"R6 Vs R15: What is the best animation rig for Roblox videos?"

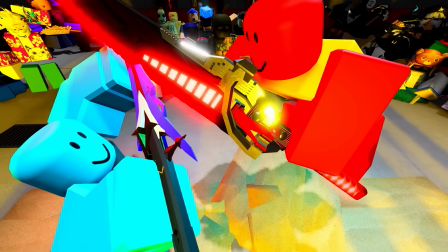R6 and R15, the eternal battle of Roblox's default character rigs.
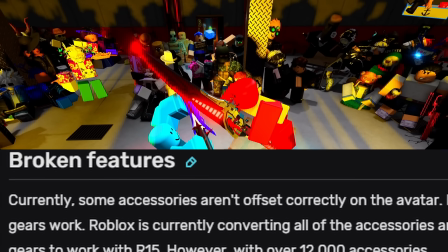The conversation regarding the two rigs have been in contention since the birth of R15 in 2016,
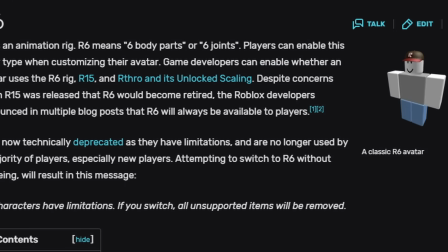created as a successor to the classic R6 and a predecessor to R-Throw.
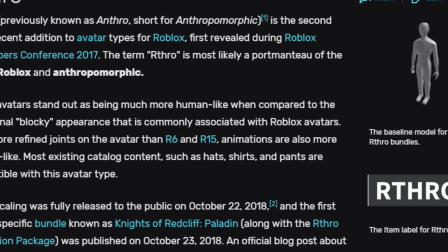In the realm of video making, R6 and R15 are seemingly the most popular choices for animation rigs,
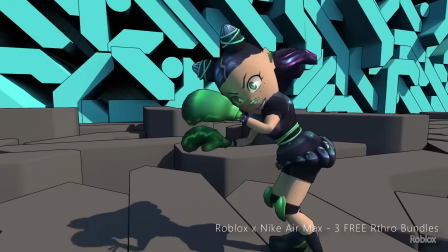largely because they aren't as uncanny as R-Throw and they retain the iconic blocky aesthetic of Roblox.
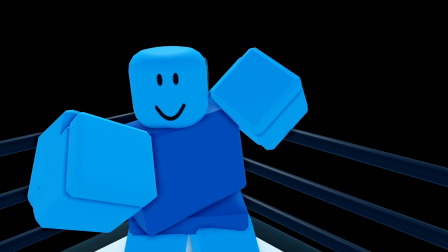In this video, we will break down the difference between two of the most popularly used rigs in Roblox video making to see which one is superior.
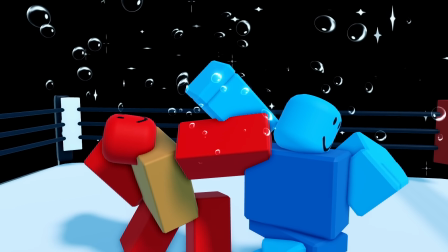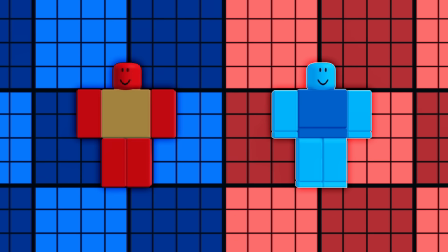Before we begin, what separates R6 from R15? Well, it's simple, the number of contiguous parts on the character model.
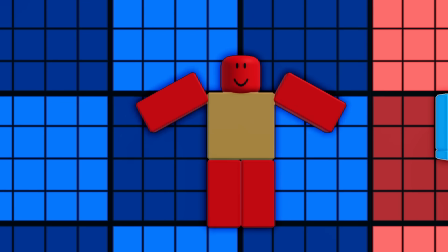In the classic R6, it is formed of two arms, two legs, and a torso, and a head.
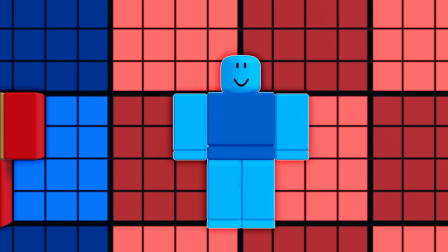Meanwhile, R15 has more than twice the components in its rig.
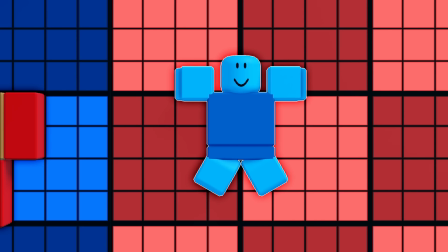Its two arms and legs are separated into three parts: the upper part that is directly connected to the torso, the lower components, and the appendages, the feet and the hands.
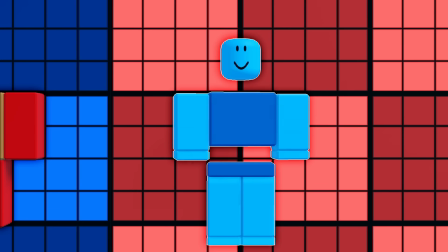The torso is split into two parts, an upper torso and a lower torso. A small but crucial detail later in the video. Altogether, forming 15 components of R15. There are more details that can separate these rigs.
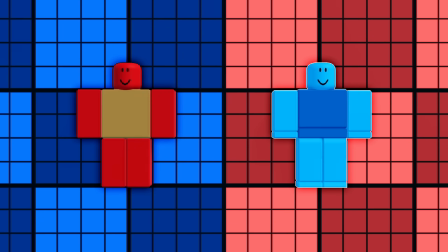But by structure, this is essentially the key difference. Now let's break down these regs when used in practice.
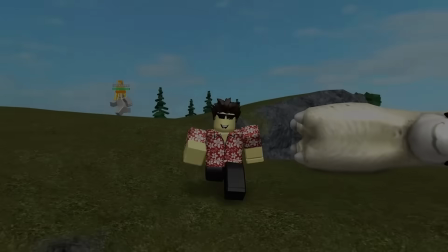The addition of new joints in R15 makes a significant effect on the versatility of the rig.
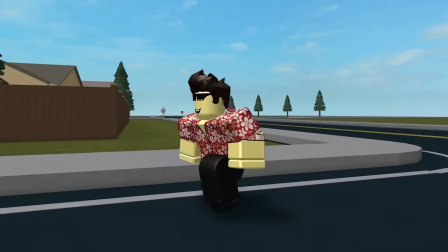More articulation in the legs, arms, and a bit from the torso.
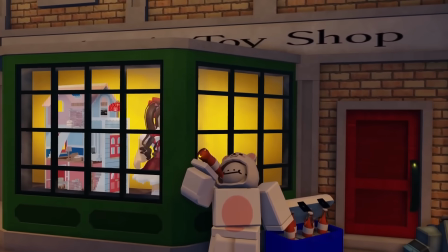As a person who often relies on creating still shots using Roblox characters, R15 is a choice for a clearer posing because you can see where the body bends and stiffens.
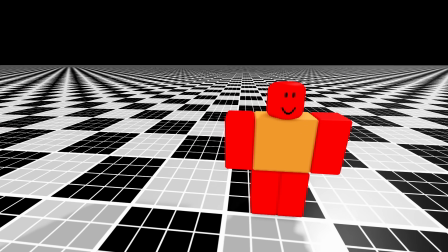In contrast, R6 benefits from its simplicity.
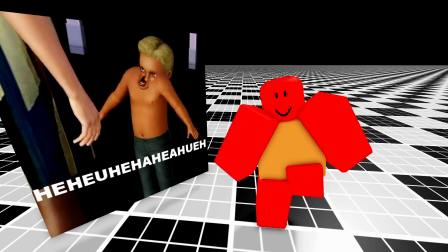Sure, sometimes the poses are harder to express than R6, especially if the arms are single-solid colored, making it difficult to discern where the hands are.
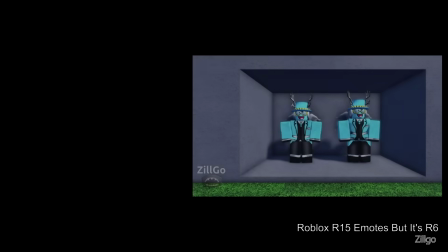But it still has some range and bodily expression.
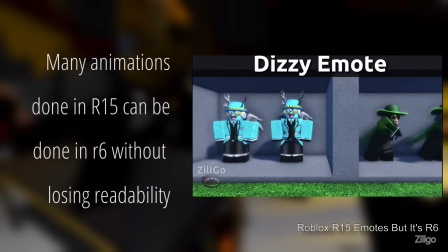Sometimes those extra joints are unnecessary in many poses, especially if you want a very striking keyframes.
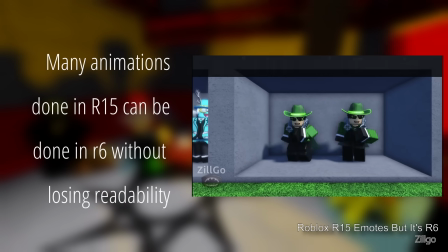6 joints are all that is necessary. In animation, R15 may just mean having to deal with more work.
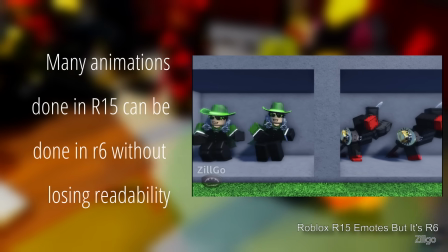Like said, technically R15 has larger possible range of expression because of the joints.
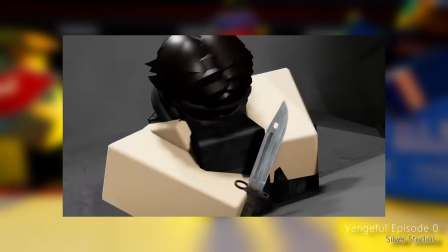Neither are really bad, but you see a trend of R6 being used in faster animations such as fights, which exchange key poses for movements.
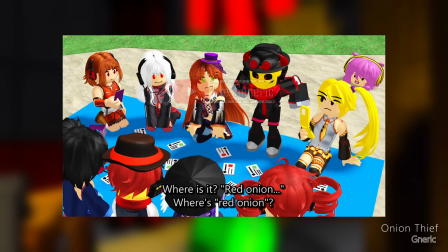I've seen R15 being used when you only have a few keyframes, but they maximize expressiveness through body language.
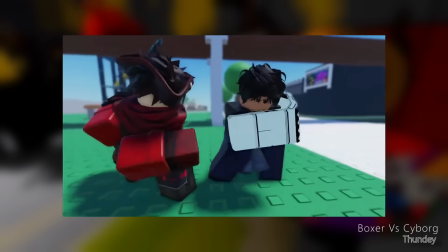I suppose if you want to make something fast-paced where movement is prioritized over subtle body language, R6 is favorable.
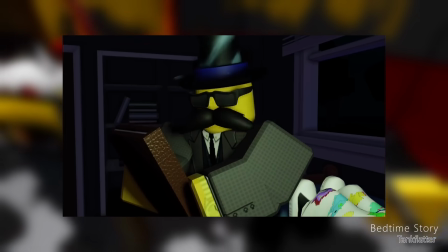And if you're looking for something slower, but need to make the body language clearer, stick with R15.
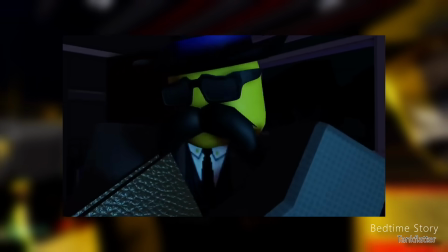Now let's move on to
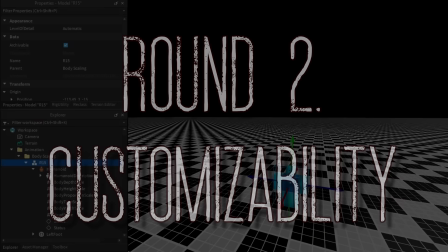outside of the extra joints, R15 has added customizability options, even ignoring R-Throw.
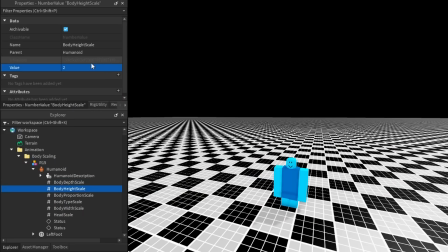A feature of R15 people rarely mention is the fact in Studio, you can easily modify the character scaling just by adjusting these number values parented to the character's humanoid.
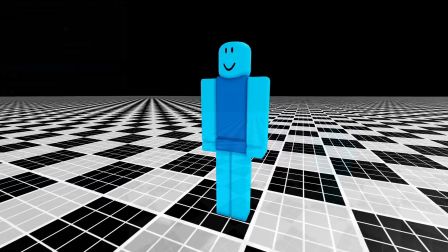Within the rig's humanoid is the ability to change the height, depth, width, and other factors of the character.
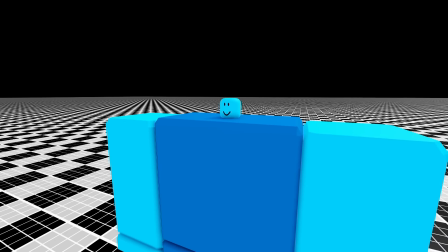This is a great feature to be given for the rig, allowing for a wider range of bodily expression through the custom scaling.
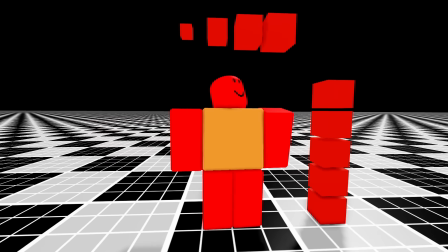This isn't a feature afforded to R6 as it remains rigidly in its scaling of 5 studs of height and 4 studs of width.
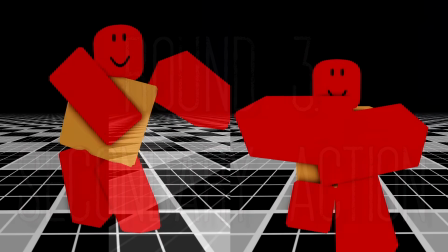Let's say you want to combine 2 animations into one.
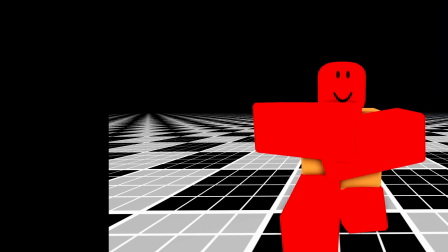In this example, let's combine the flossing emote with the Kazotsuki kick, with the top half of the rig playing one animation while the lower half plays the other.
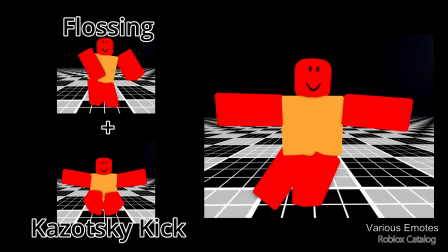Notice how, because the position and orientation of the leg immediately depends on the torso, legs flare around all over the place.
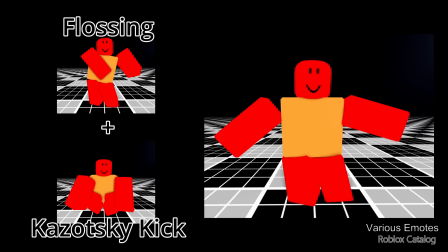It floats, slides around, and it looks unnatural.
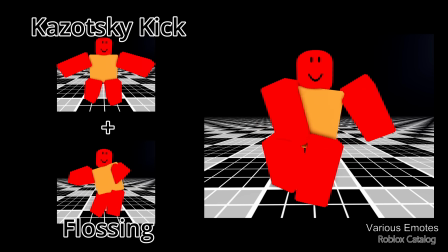If you wanted to have a rig to do one action on the upper body and do something else in the lower body, you might need to readjust the leg to make it more natural.
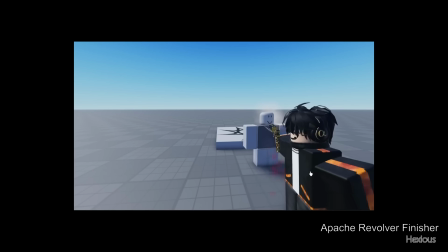This is normally why when people animate for R6, they animate the legs last, so they have to mess with the legs so much every time the torso changes.
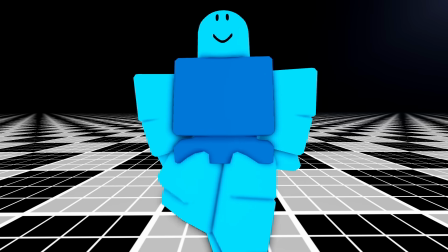Surely this is a problem for R15 as well. Well, it is.